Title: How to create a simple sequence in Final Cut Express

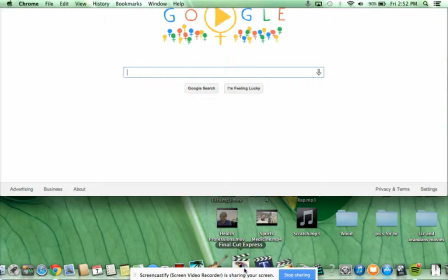of how to edit a simple sequence. I'm going to open Final Cut Express.
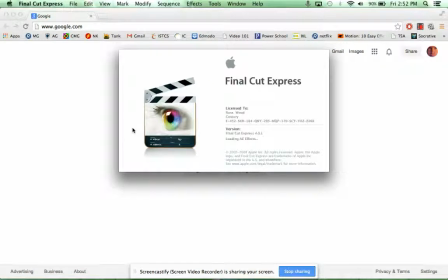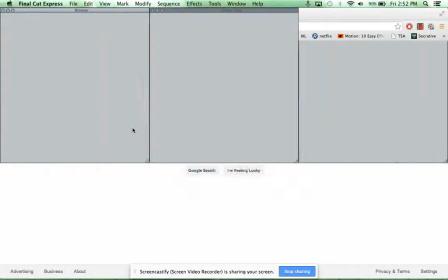I have my camera attached with a FireWire cable.
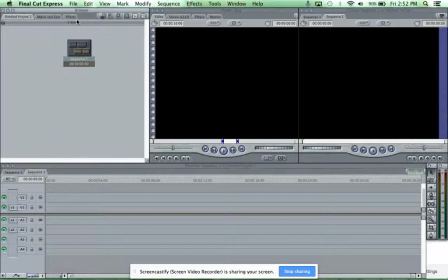First thing I'm going to do is I'm going to do a new project, File, New Project, and this brings up, this is what's called my bin. Everything I capture is going to go up here. This is my viewer window. Everything that I double click is going to come up into this viewer window, and I can choose how much of that I want to drag into my timeline.
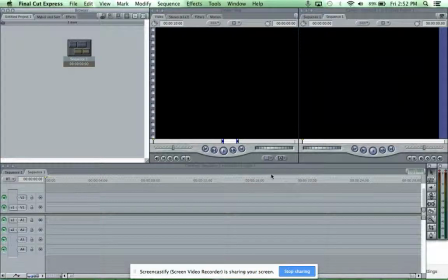This timeline will show up here. The video will show up here, and this is the order that I put them in. So I'll show you how that looks.
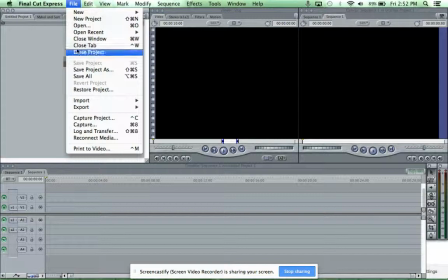First thing we're going to do, after my camera is queued up and ready to go, I'm going to go File, Capture, not Import, Capture.
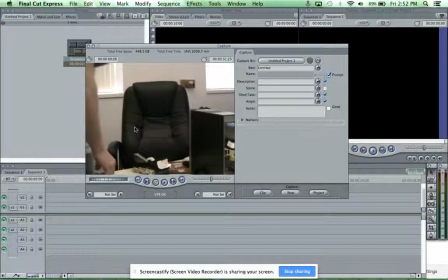And it's going to bring this window up, and this shows the video that I'm going to capture. When I'm ready to go, I just click Now down here in this window, just like that.
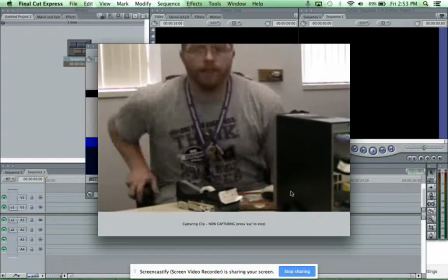And I'm going to watch all the footage that I upload.
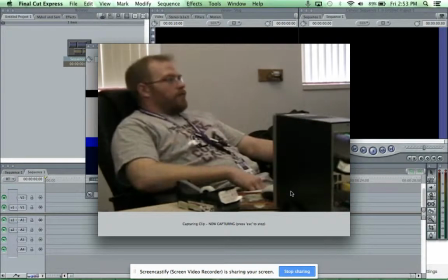At this time, I have the settings set so that I'm not going to hear what's on the video, but I will after it's all captured. So you'll recall this is the footage that I got.
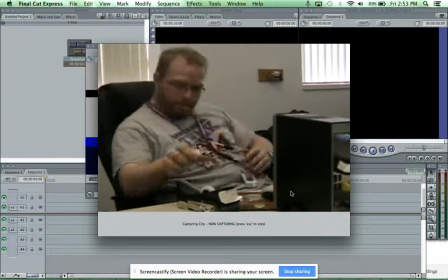I wanted to have one action done the same time, from 5 different angles.
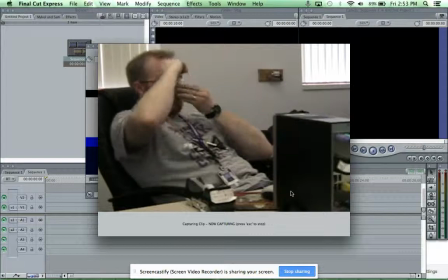It has to have an example of framing. I don't want any jump cuts, no violating the 180-degree rule, and a variety of shots.
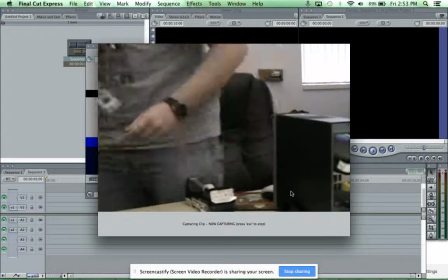Some of the shots that I wanted was a close-up, an establishing shot, a medium shot, and an angle shot.
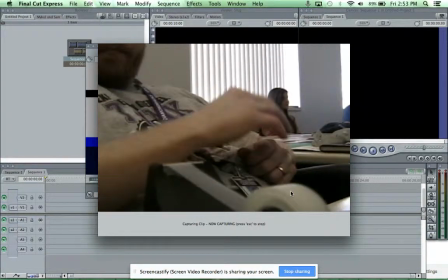So that would have been my establishing shot. This would be my close-up.
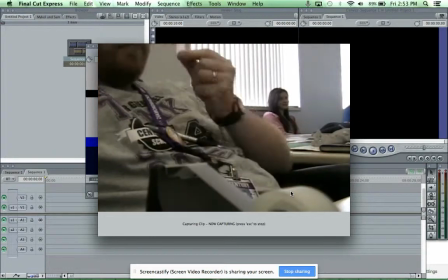You can see my fingers right up close.
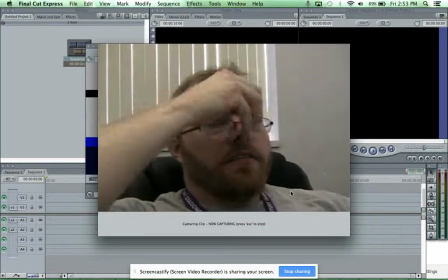Then I think I got just a video of my face for another close-up.
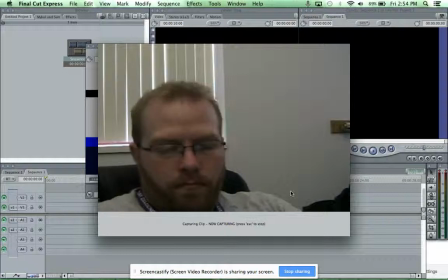Went through, did the same action again with the tape so that I can cut on the action. All of your cuts need to be on the action. Tape wasn't cooperating with me that well.
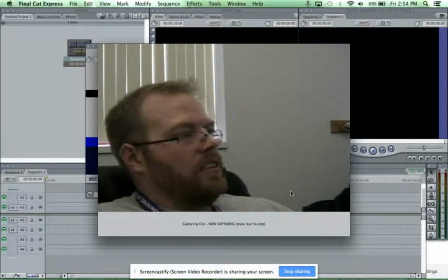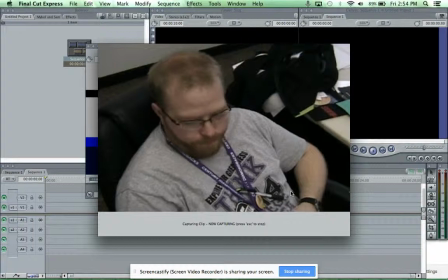So here is my angled shot. We chose a high angled shot because we want me to look weak, stupid, little.
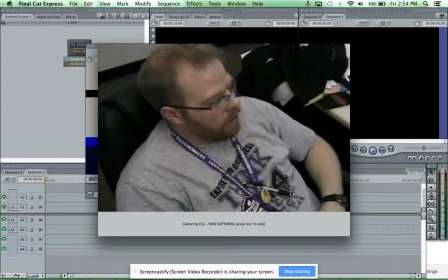So I go through and do the same action.
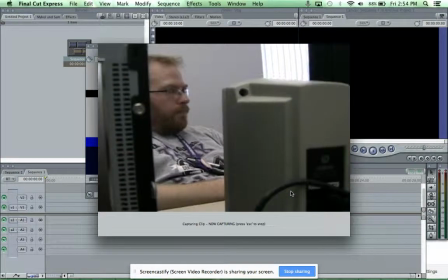Now after this we have our framing shot between the tower and the speaker of the computer.
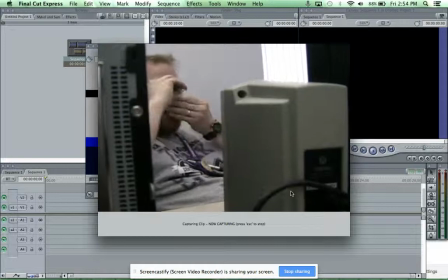It just adds a little visual interest to the shot.
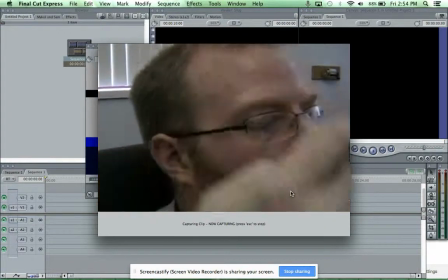Then an extreme close-up, so we can get the detail in my beautiful face.
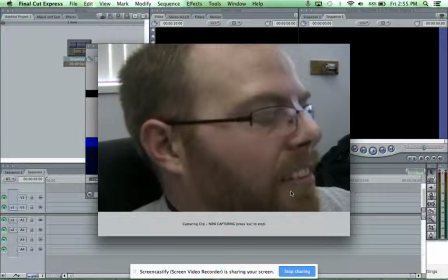Alright, when that's done, I hit escape.
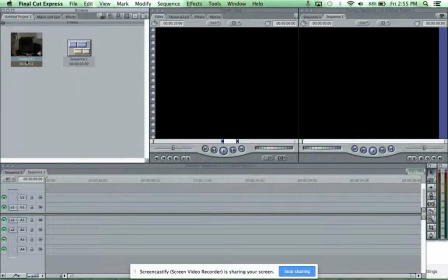And then you'll see that that video came up here into the bin. I have this ready to go.
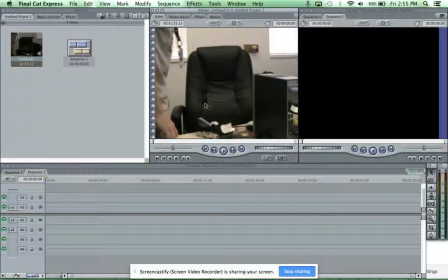If I double click on this, you can see the video right here in the viewer.
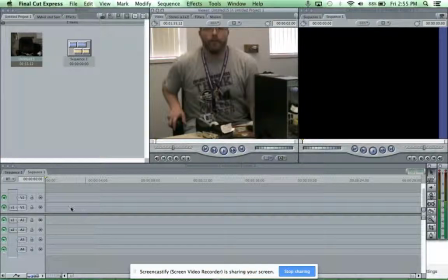Now, before I just drag this down into here, into the timeline, I want to pick where it's going to begin and end. I'm going to make sure I can hear it. I hit spacebar for play, or you have the controls right here.
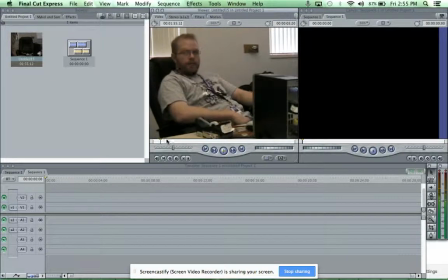Here's play also. Spacebar, I'll just go like this. and I can drag the playhead to where it's going to start. So I'll start right here. When I have it where I want it to start, you can use the arrow keys to go back and forth frame by frame.
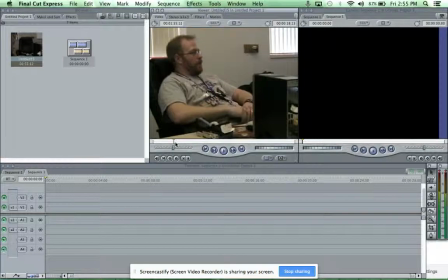If I hold shift and arrow, it'll go back 5 to 10 frames. I think it's 5. So this is where I want the video to start. When I push I on the keyboard, that's my in point. That's where I want it to start. I'll go ahead and hit spacebar.